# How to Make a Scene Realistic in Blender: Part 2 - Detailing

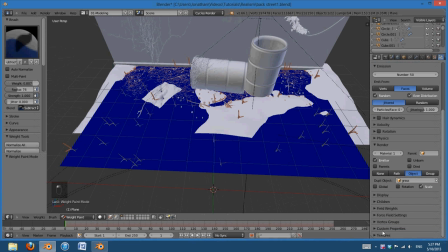Weight paint. Vertex groups and grass.
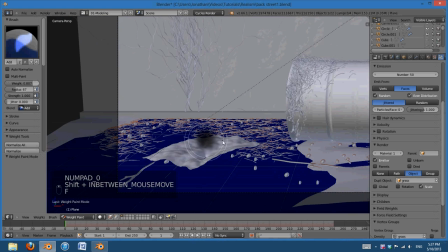Add. Where should we add the grass? Let's see. Might want to have some in maybe in the cracks over there.
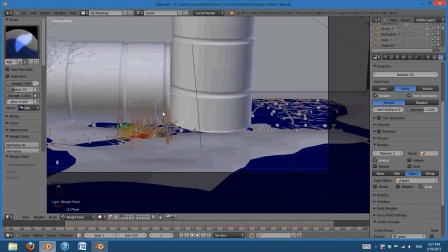Maybe sprouting up in the barrel there, just kind of breaking up the solid line there.
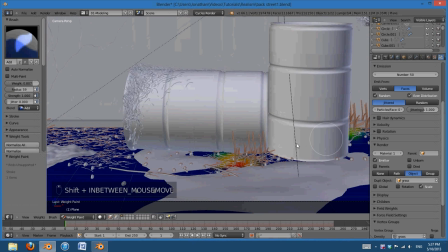That'll help. And this is kind of a technique,
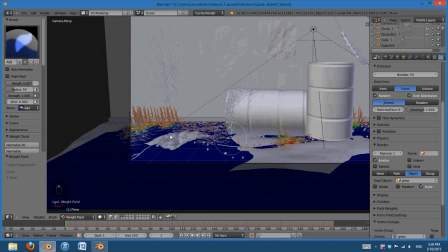or you know, something that I learned to do in basically any type of art,
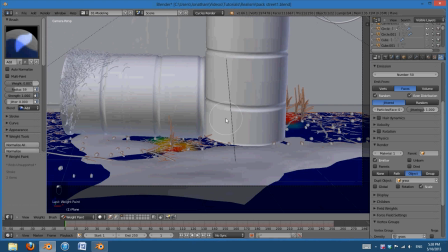is if you kind of layer things like this, it makes it look a lot better. So if you have grass up here and you have grass back there,
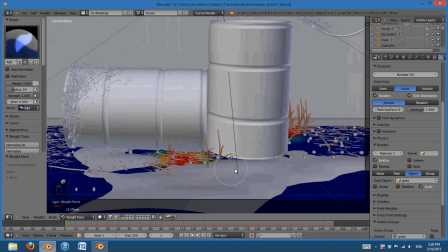both behind and in front of the object, it helps break it up
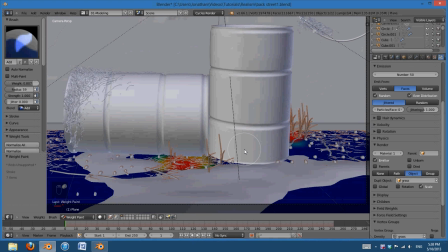and just gives the scene more depth, because you can see that, you know, it's in front of something, it's behind something,
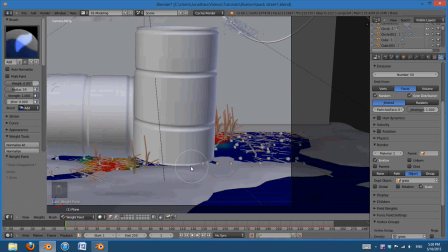and it just does something visually that makes it just stand out a whole lot more. So
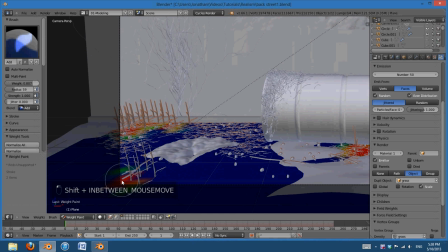there you go. I should make a video on composition sometime. I feel like that would be a good idea. Alright.
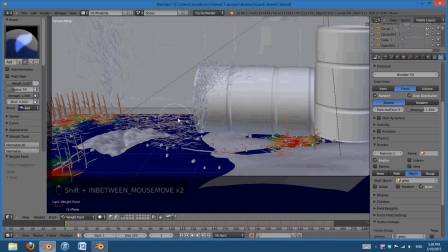Moving on, I'm going to add some right there.
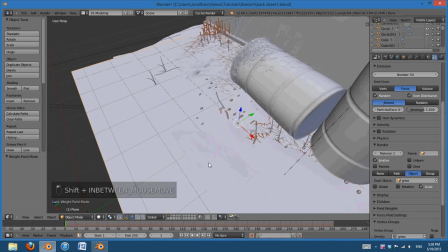Okay, so I turned down the amount of grass to 50, which is, relatively a low number.
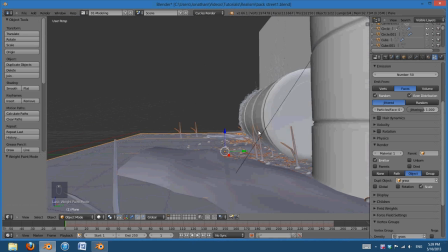And that's because in this particle system we're going to be using children, because you can see that these tiny pieces of grass all look the same and aren't very realistic at all.
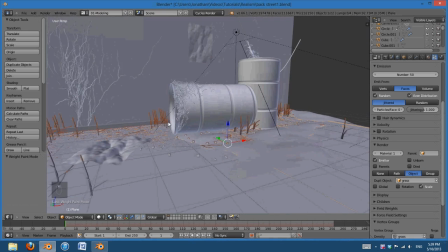So you probably noticed that and wondered why they look kind of funny.
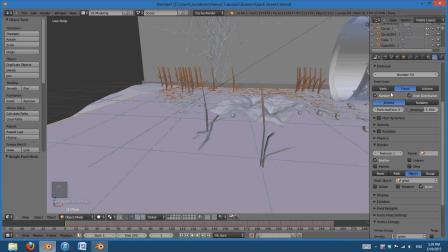Because, I mean, all they are is three planes modeled together with a solidify modifier, in case you want to make your own.
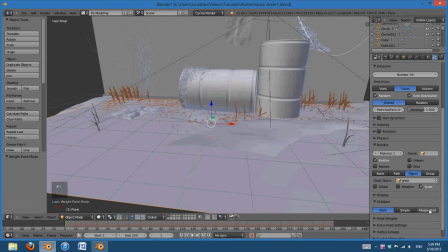But when we go ahead and we add children, then it's going to add more.
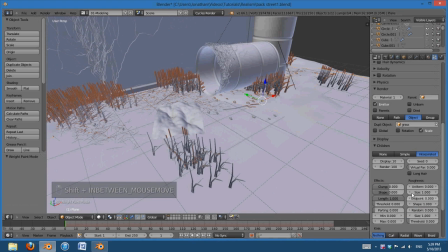But what we can use is clumping. And when we clump our objects like this, they're going to come together kind of like a sprout.
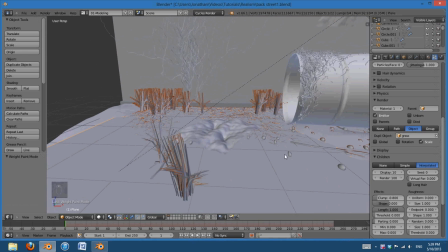And this is going to be the basis of our grass. So we can add some randomness in the rotation.
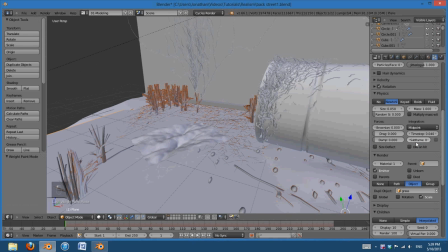So that's going to help a little bit. We can add some randomness with our physics, with our random size. Actually, no, we won't do that there. And you can see it wasn't really working anyway, and that's some weird thing to do with the advanced option.
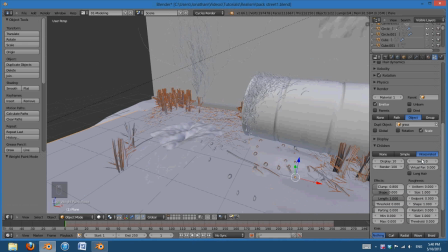I haven't quite figured out when it works and when it doesn't. But that's okay, we can always do that later. Let's see, what was I going to do?
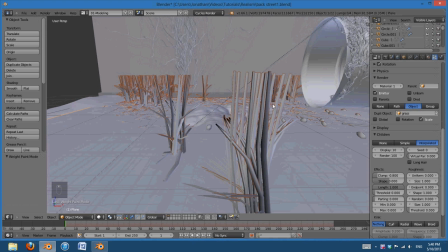Oh yeah, children. Okay, so we need to add some randomness to this because they all look kind of the same, and they're all the same size, and we can't have that. So I'm going to shrink the size down and up the threshold, so there's a little bit more randomness, not a lot, but that's okay.
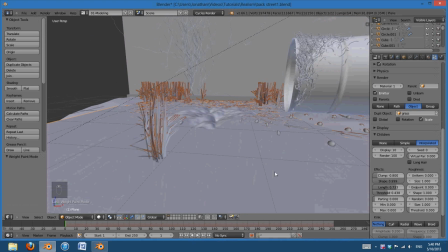We can change the shape, which, since we don't have that many vertices in these blades of grass, it's not going to help a whole lot, but it will help a little bit.
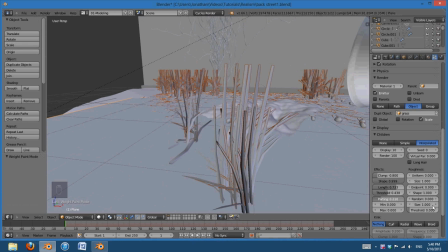Parting, you can see, doesn't really do anything in this case.
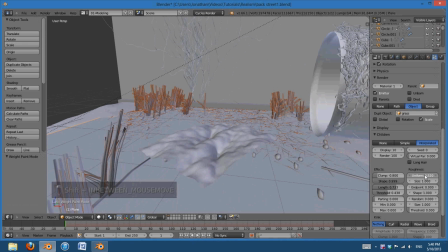But uniform roughness, you're definitely going to see a difference. And when you scale that all the way down,
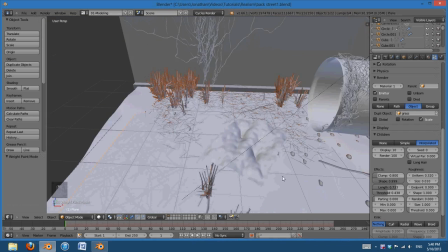you're going to get a lot more noisy results. Because, even though they don't have that many vertices, the size still matters.
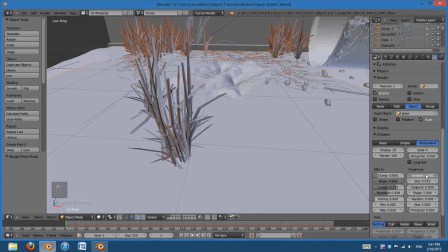And so, then we can kind of play with this.
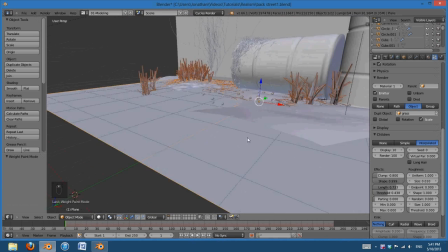Now I'm just going to add one. I think that looks better.
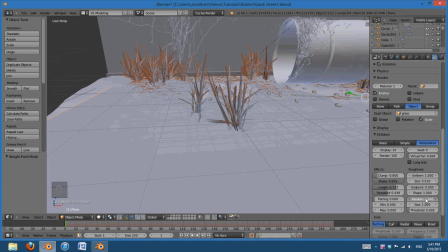We can add a little bit of random roughness as well. And you can change the shape to be what you like.
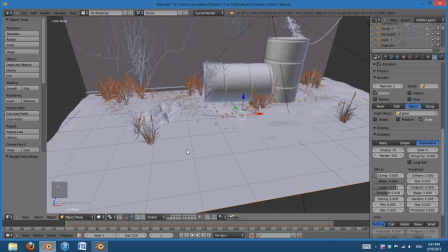And that looks good. I think that looks a whole lot better.
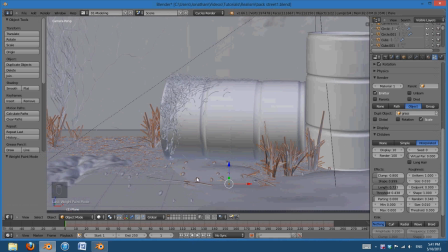We now have little tufts of grass, and remember, we're keeping our scale in mind because that's hugely important.
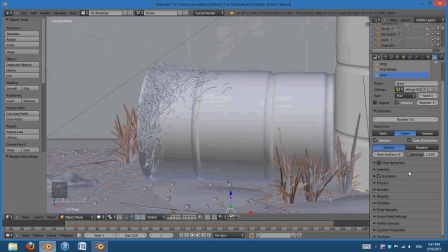So I'm going to go ahead and make these a little bit smaller. I think we can do that under the velocity settings.
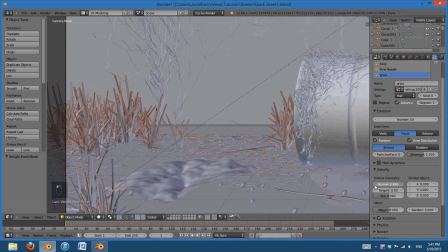Yep.